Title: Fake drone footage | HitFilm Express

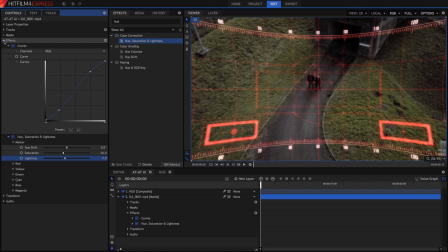Sometimes grading will be more intense, though. Sometimes it might involve adding whole new elements to the scene, like the Distortion 3 clip in this project, which helps make it clear that we are seeing the scene through a digitally augmented display.
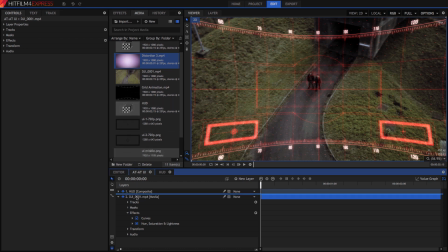Drag Distortion 3 onto the timeline, between the video and the HUD layer.
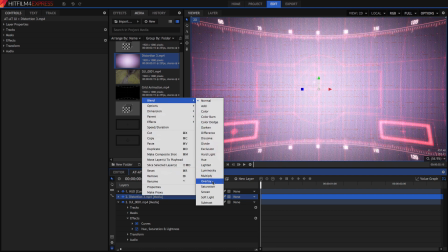Change its blend mode, this time using Overlay, which removes the brightest areas while leaving some of the darker lines and colors.
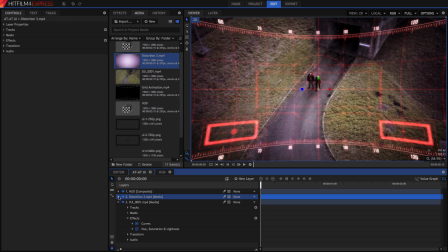It's still a bit too intense for this scene, so I'm going to reduce its opacity to 70%. Our last step for this shot is a bit more grading for the video and distortion layers. To add some lens distortion to both the video layer and the distortion layer,
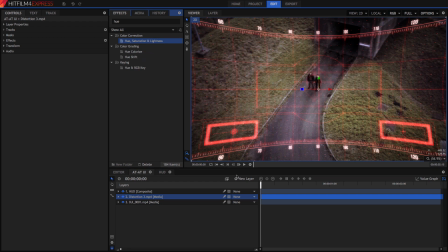so they match our HUD overlays, we can add a grade layer above the two layers we want to affect. Remember, a grade layer affects all the layers below it, and no layers above it. Add the Action Cam Lens Distort effect to this grade layer, and in its preset menu, select the GoPro Hero Wide option.
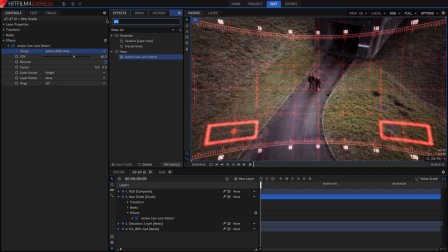Now open the Gradients and Fills folder in the Effects panel, and drag the Color gradient onto the grade layer as well.
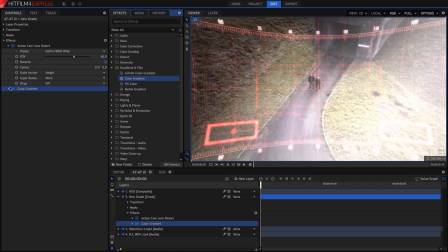Effects are applied in the order they appear, from top to bottom, so if we place the gradient above the lens distort, the gradient will get distorted as well. There are two control points for the gradient, one in the white area, and one in the transparent area. Drag the white one to the top of the frame, and the other to the bottom. Then, in the controls, change the white color to a dark red. This gradient blends onto the entire scene and helps tie the various elements together.
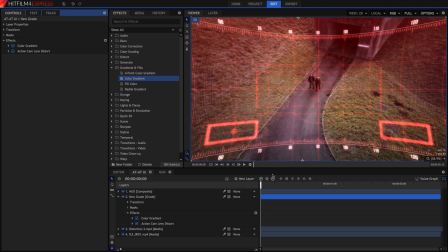And that finishes off this shot. If you compare the results we have now, to where we started,
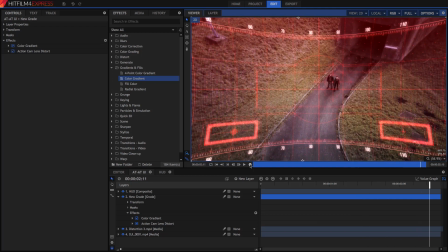I think you'll agree that a few minutes spent grading in HitFilm can bring a dramatic improvement to the look of your footage. But HitFilm also has great tools for creating visual effects, which are covered in our other Rebellion tutorials. Make sure you check those ones out as well, and thanks very much for watching.